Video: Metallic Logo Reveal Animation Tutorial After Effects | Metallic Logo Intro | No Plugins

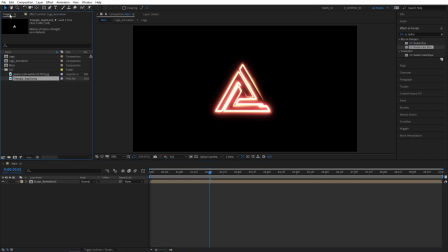I'm naming it logo animation to stay organized. Now we need some sort of background. I've got the texture background for pexels.com.
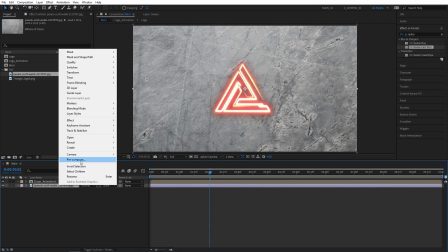I'm going to drag it to the timeline and then right click on it and select pre-compose. Let's call this BG.
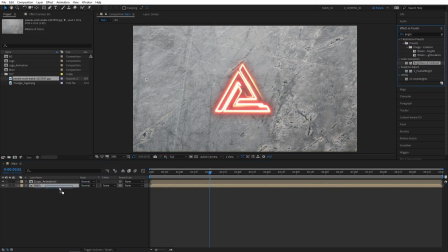I'm going to add brightness and contrast to decrease the brightness of the picture. Also, I'm going to add motion tile that we'll need later in this video.
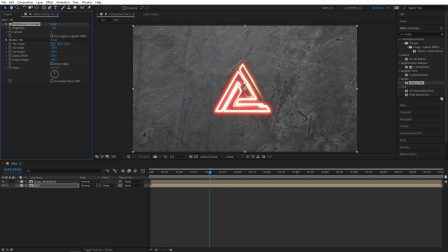I'm going to set brightness to minus 100. This might be different for your texture and your background, and we'll get back to motion tile in a bit. Click on toggle switch modes and make both layers 3D. Then right click new camera. Select 28mm camera, click OK. Then right click again, new null object.
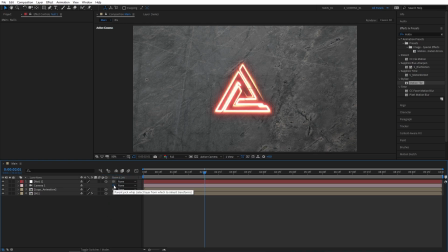Make it 3D and parent the camera by dropping the pick whip from the camera to the null object.
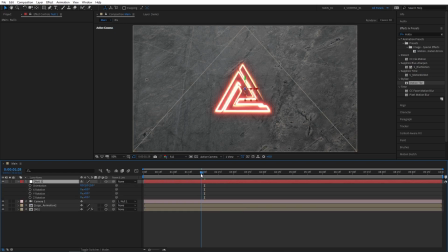Now select null 1 and press R to bring up rotation. Set X rotation to 25 and Y rotation to 25 as well.
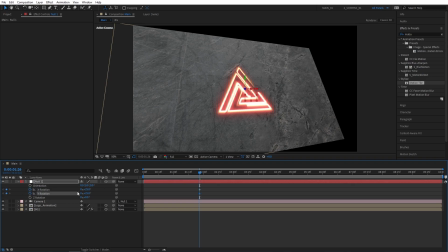Create keyframes for X and Y rotations by clicking the stopwatches. Just select those keyframes and drag them to the beginning of the composition. Then move to 4 seconds and set X and Y rotations back to 0. Now press S to bring up scale properties.
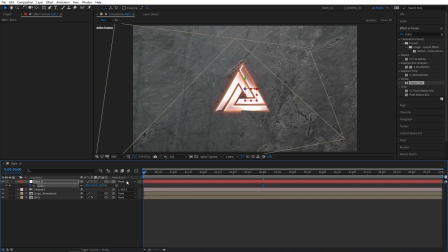Create a keyframe at 4 seconds at 100. Go to the beginning of the composition and set scale to 70%.
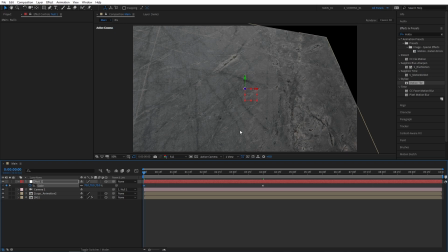Now we can see the black edge that we need to cover with our texture. For that, let's go back to the BG layer by selecting it. Increase the output width and height for the motion tile. And also check on mirror edges, and you can see now that black space is gone. Now select null 1 and press U 2 times to see all the keyframes on the timeline. Select all the keyframes, right click on any of them.
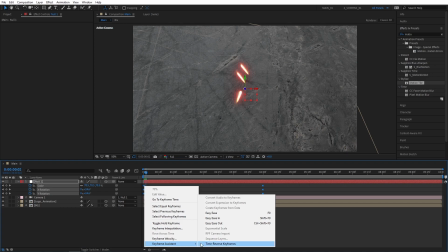Keyframe assistant, easy use, or you can press F9 as a shortcut. That'll smoothen out the animation.
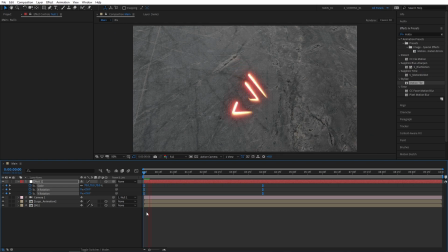We can go ahead and preview this, but keep in mind, animations like this are really heavy to preview, so you might want to lower the resolution in order to be able to preview. One thing I don't like about this is that there is no separation between the logo and the background. For that, let's add a quick drop shadow. Let's go to Effect and Presets and search for Drop Shadow.
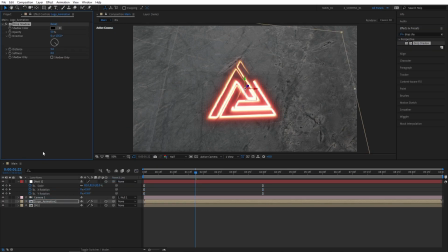Add this to the logo animation layer. Set opacity all the way to 100, distance to 0 and softness to 20. That'll separate the logo from the background a bit more. Now let's select logo animation layer, press Ctrl D to duplicate it, and rename the bottom one to Shadow.
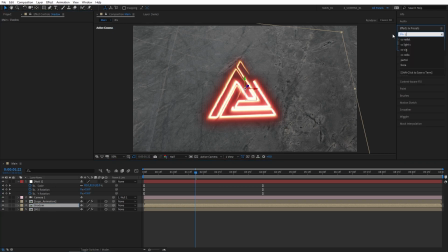Remove Drop Shadow from it. Now in Effects and Presets, search for CC Radial Fast Play, add this to the Shadow layer, and also add Fill to it, and make sure Fill is above the Radial Fast Play. Set Fill Color to Black, and the Amount of Blur to 95.
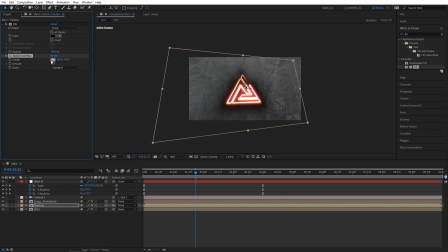Let's animate the CC Radial Fast Blur. Let's select the center point and place it in the top left corner. Create a keyframe by pressing the stopwatch, press U to see that keyframe, move it to the beginning of the composition. Go to 6 seconds and drag the point across to the top right corner.
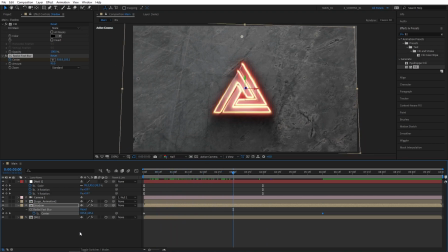That'll give us animated shadows throughout our composition. Let's create an adjustment layer by right click new adjustment layer and make sure it's above all other layers. Go to effects and presets and search for CC vignette. Add this to the adjustment layer.
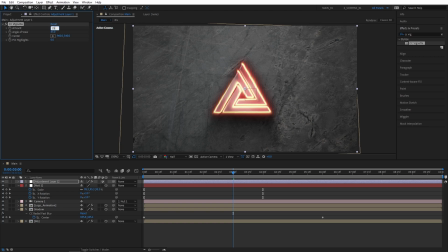Set it amount to 250 to get a nice vignette on the edges to create a really cool atmosphere.
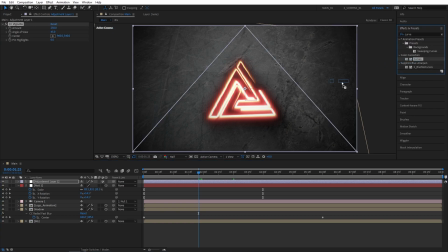We can also add curves, search for curves in effects and presets, add this to the adjustment layer, and create a slight earth curve for the contrast.
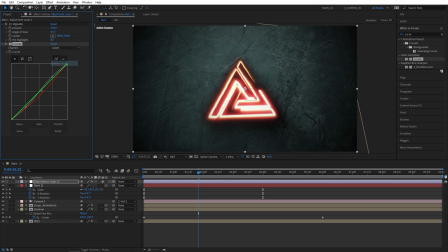Then go to red channel, slightly decrease it, go to green channel, decrease it as well, and then go to blue channel and slightly increase it. That will slightly shift the colors and give our composition a blue tinted look, which I think looks perfect in this case.
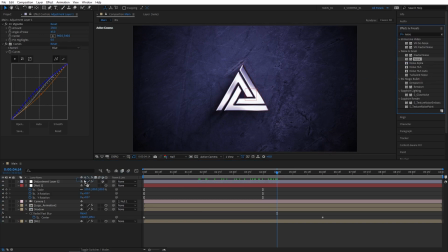We can also search for noise in effects and presets, add this to the adjustment layer, set amount to 6% and check your color noise. That'll make our animation a bit less static. Let's do one full preview because the tutorial is complete at this point. I really hope you enjoyed and learned something new. If you did, please give this video a like. I would really appreciate that.
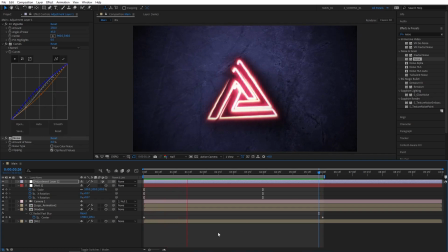Thank you so much for watching. I'll see you in the next video. Peace out.